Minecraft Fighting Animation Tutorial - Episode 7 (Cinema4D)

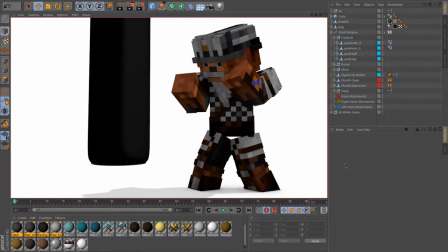0:15 What's up, survivors? It's Chief from TeamWnJ here, back with the fighting animation tutorial. In this one, we'll go over the basic jab cross. Now, before we start, I just want to say that this tutorial is not meant to be followed step by step.
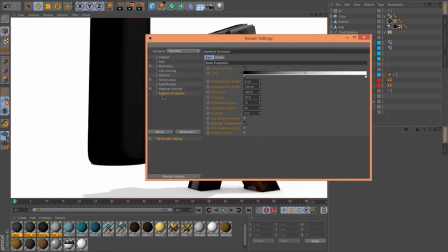0:27 We all have different fighting styles. I am, in real life, a Wing Chun practitioner and a BJJ practitioner, and you may not be.
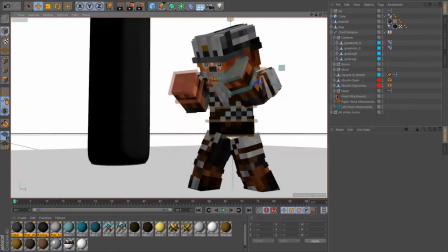0:33 Our characters also fight differently, just like how an angry boxer does not fight the same as some grandmaster with a beard. Now that you know this, the fighting you see in this tutorial will be based off my Wing Chun background. That being said, let's get right into it. First of all, this is a plain white scene with my character and a heavy bag, nothing too special. I downloaded the bag online.
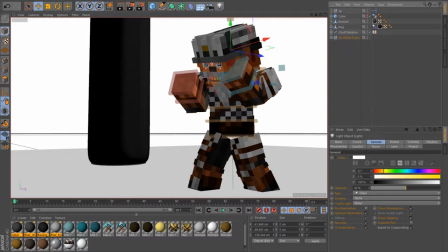0:51 You can find the link in the description down below. It has a rigid body applied to it. My fists also have a collider body, which just allows it to interact with each other. Render settings. I have ambient occlusion enabled as usual, no global illumination because it lags. Lighting, I have a key infinite light set to white with shadows at 50% gray.
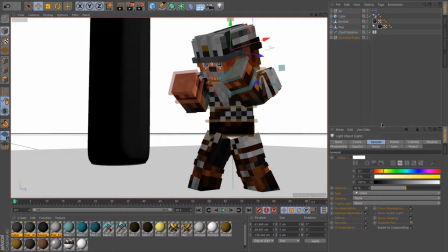1:09 I also have a fill omni ambient light set to like 40-50%, something like that, go figure. Alright, so by now you should have your character set up in a fighting stance. Let's go to the render settings real quick, and I'm going to set my FPS down to 24.
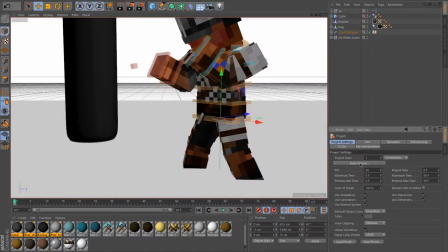1:24 That's my personal preference, just to save render time. If you want to use 25 or 30, then you do you. Let's head over to the project settings by going to the bottom right hand corner and hitting mode project. Then let's change the working FPS to half of what you have it set it to in the render settings.
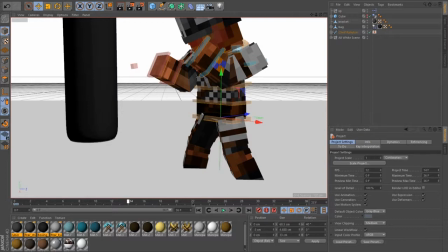1:39 In my case, it'll be 12, since 24 divided by 2 is 12. If you're using 30, it'll be 15. If you're using 25, then God help you, I'm kidding, set it to 12.
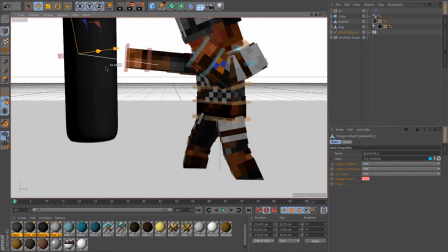1:46 Now, one last thing before we get into the animation. A punch is not simply moving the arm forward. That's an arm punch, it has no power. A real punch uses the entire body's mass. How we do this is using power from the ground. The term for this is force flow, or a kinetic chain,
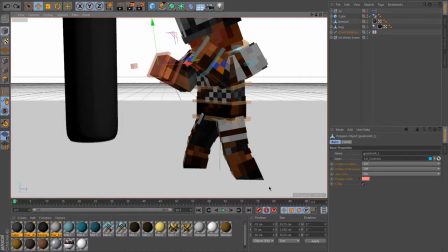2:01 when potential energy flows through your joints, causing a chain reaction which adds up to the total damage output. So what is this chain? Typically it starts off with your rear foot, traveling up to the knee, to the hip, through the spine, into the shoulders, elbow, wrist, and knuckles.
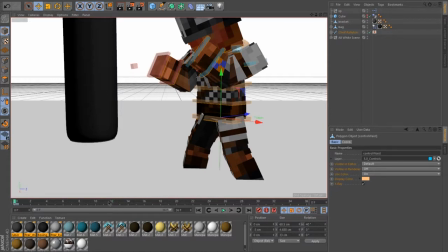2:17 So let's get into animating. Let's start by using frame 0 as our initial point and using frame 12 as our final point.
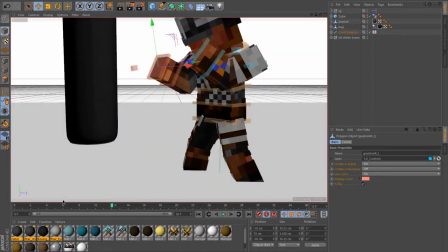2:24 That's 1 second exactly, since we're using 12 FPS right now, and we'll adjust it later on. I'm going to set a keyframe for the hips, shoulders, and fists on keyframe 0 and 12. This will be our point A. Now I'm going over to the midpoint, which is frame 6 for me,
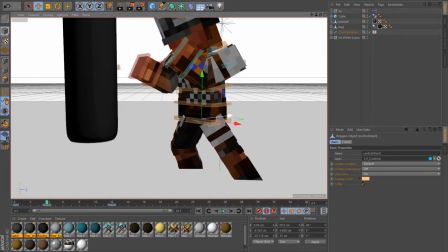2:41 and I'm going to launch my hips forward and upward, just to emulate my leg kicking off the ground.
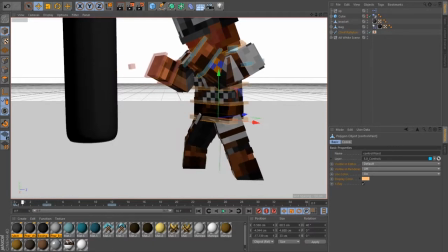2:46 Now this looks okay, but it doesn't really look too convincing, so how I'm going to fix this is by sinking him down a little bit.
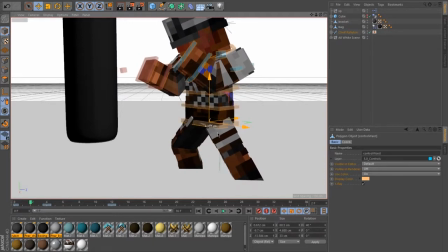2:52 What sinking is just moving forward and down slightly. Think of this like a spring.
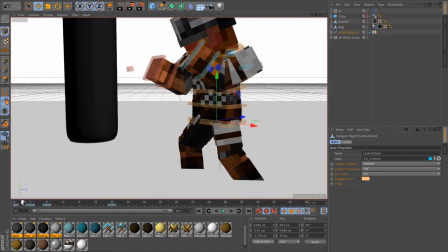2:58 If I push a spring together and let go, it would just bounce off and fly away with lots of force, right? So next thing I want to do is rotate the shoulders.
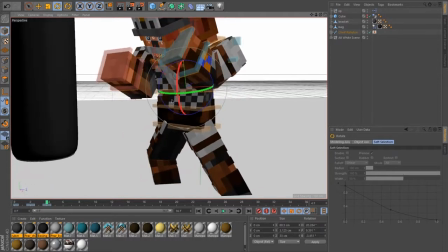3:04 This is emulating the potential energy going up through the rotation of the spine. Finally, we can push the fist forward.
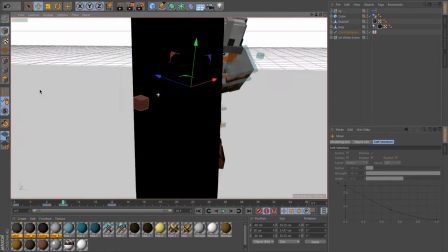3:10 Now my guy is out of range of the heavy bag, so I'm just going to cheat a little bit by moving my entire guy forward by a few meters.
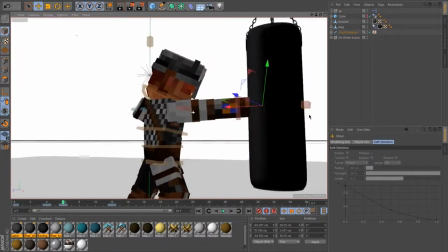3:17 In reality, you would actually move his feet, but we're not going to get into this in this tutorial.
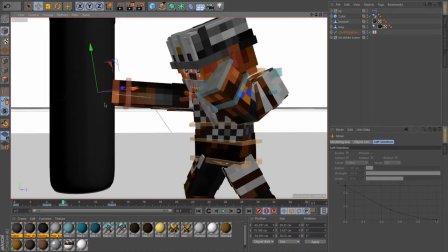3:21 We don't want his hand to be hyperextended, as that would mean a loss of energy.
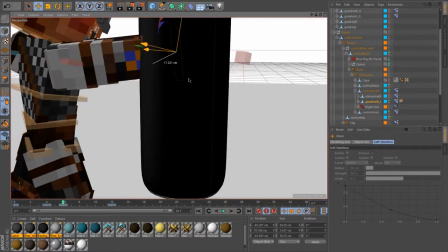3:26 Always leave the arm bent a little bit. Now, this position right here, keyframe 6, is point B. Remember that.
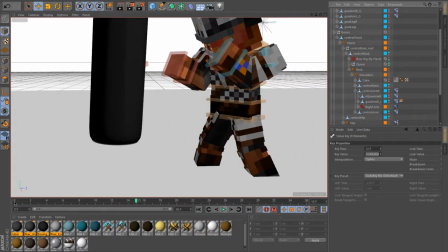3:35 If we play it back right now, we'll find that it's a bit clunky because I've set the keyframes out of sync. An actual punch is really fast.
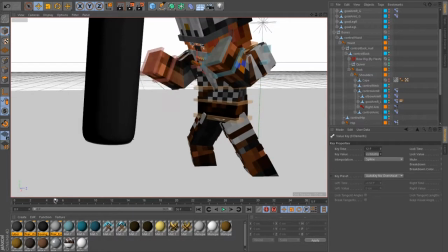3:41 It's less than a second.
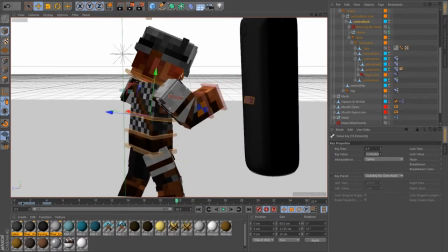3:42 So to fix this, I have to compress all my keyframes together so that the distance between point A and B is equal to the distance between point B and A in as little time as possible.
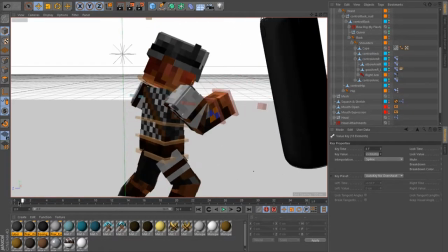3:51 So after compressing this, you can see that I have it in 4 frames. This is what it looks like exported.
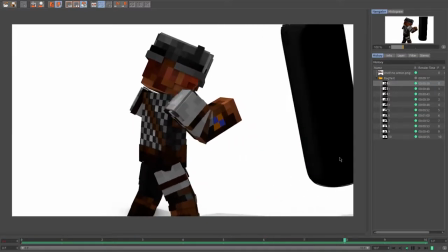3:59 So, I mean, that looks pretty good to me. Just the timing's right. Just add a little bit of motion blur and everything should fit in together pretty well.
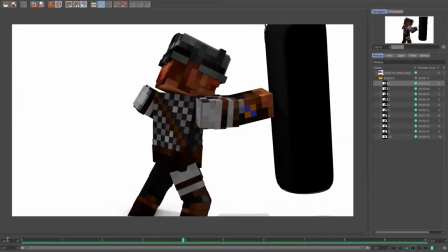4:06 So, nonetheless, we should move on to the cross. Now, what the cross is a rear hand punch.
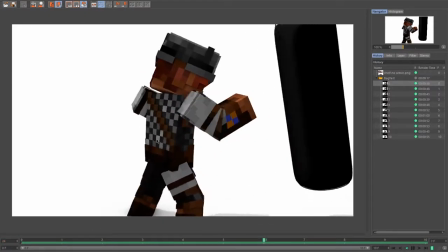4:11 It's often referred to as the power hand punch, since the rear hand has more distance to accelerate,
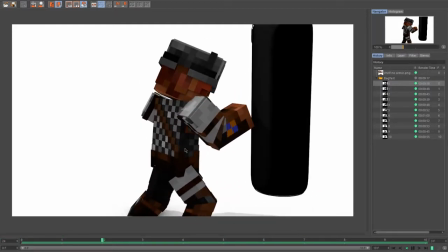4:16 and damage is measured by force, which can be calculated by mass times acceleration.
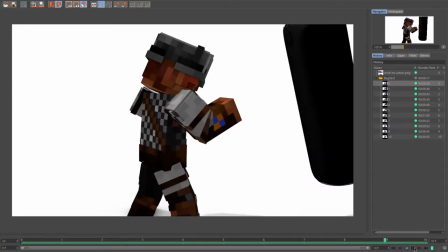4:21 And of course, the more distance you have, the more acceleration you can get.